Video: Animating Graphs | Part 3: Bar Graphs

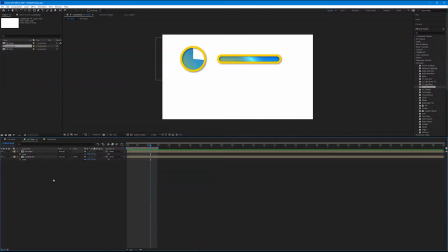Now that we've made our first two graphs, let's move on and make an animated bar graph.
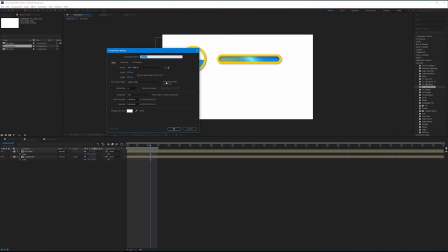Let's make our new composition, composition, new composition, and this will have the same settings as our previous two graphs, but let's call this bar graph.
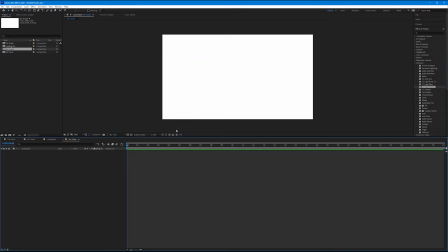Hit OK. And for this, we're going to use the pen tool to draw our graph lines. So a bar graph, as we know, consists of the basic two-axis graph and then a series of bars indicating different values.
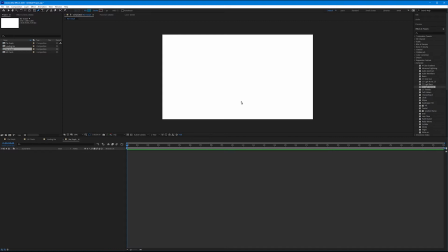So let's create our original bars. It doesn't matter whether you have fill or stroke. Let's go ahead and just draw a right angle. Click once, hold shift to draw a perfectly straight line, click again, continue to hold shift, and click a third time.
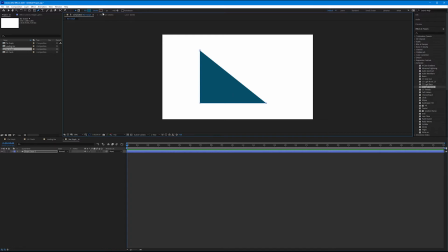Now if you have fill on like I do, That's not what we want. We want a stroke. So let's turn off our fill by clicking the word and clicking the red line.
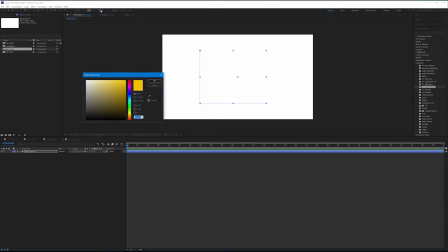And then let's turn on a stroke by clicking the color box. And I'm going to make this our yellow.
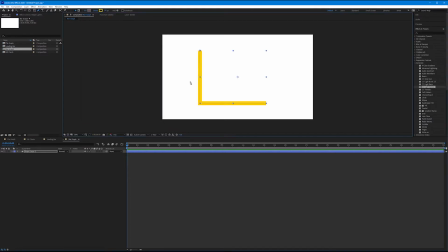I'll click OK. I'm going to thin this out a little bit. 50 is too thick. I'm going to go in half and type in 25. And let's give this some personality. Right now, our caps are flat. So let's come down to our shape layer one. Let's start by renaming this. We'll call this graph line. Toggle it down. Toggle down contents. Toggle down shape one. And then toggle down stroke one. Under the stroke pulldown, we have several options here. I'm worried about the line cap. It defaults to butt cap which is just a flat cap. We want to change this to round cap. It gives it some nice character round edges.
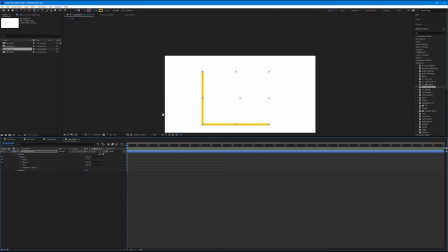Good for me. Let's toggle up stroke one. Zoom back out. Now we have our nice line graphs.
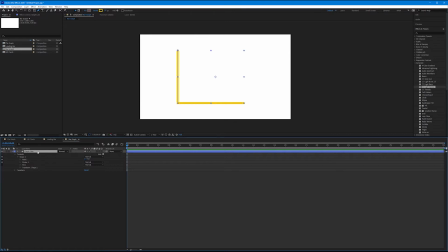Now before we keep going let's add a drop shadow so it mirrors the other graphs we've been making. Let's come over to our effects and presets panel. I'll start typing in drop shadow. I'll double click drop shadow, and I will imitate what we've done before.
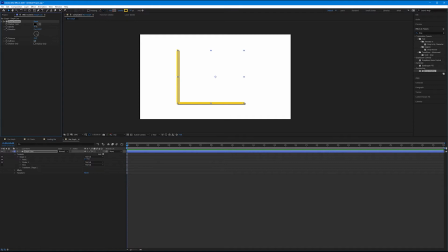135 for the degrees, a distance of around 15 to 20, and a nice soft shadow. Good. Now let's create our bars. Let's go up to layer. Let's make a new shape layer.
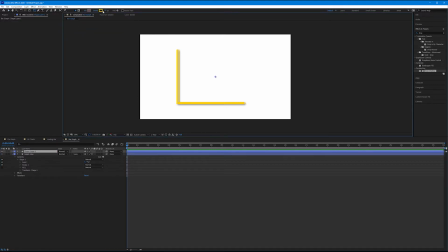get out your rectangle tool and again we'll worry about filling stroke in a second let's just draw a very tall bar and let's come up to our stroke values and let's turn off the stroke
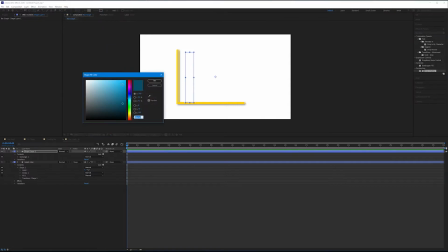and let's fill this with our blue and
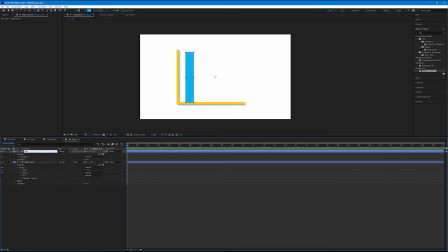let's rename this bar one now let's get out our pan behind tool because what we're going to want to do is we're going to animate this rectangle to scale up and down on its y-axis.
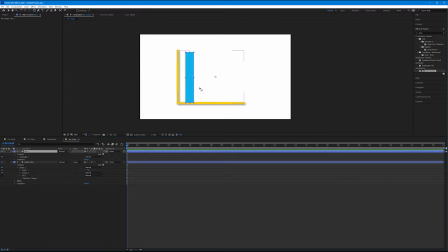So let's get out our pan behind tool and let's change the anchor point for our bar to be the bottom center. And I'll hold control or command on the keyboard to snap that to center. And let's drag bar beneath our graph line. That way it tidies up the edge down here at the bottom.
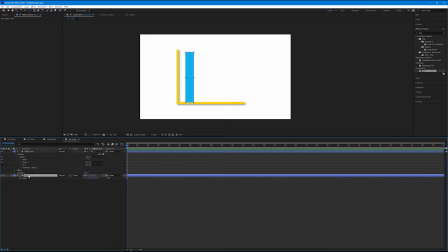With bar one selected, click S on the keyboard to bring up scale, and let's unlink our X and Y parameters. We want to work with the Y parameter only, which is the second set of numbers. And now you can see how we're going to bring this to life.
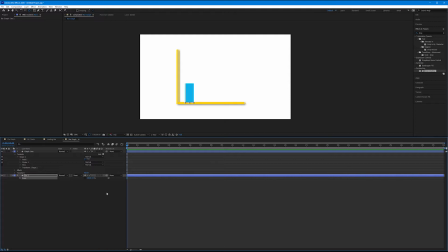So if we bring this to zero, this is a good starting point. Let's click our stopwatch for scale, and let's bring this over to around two and a half seconds. And let's increase this back to 100. But what's nice is this is now our visualization.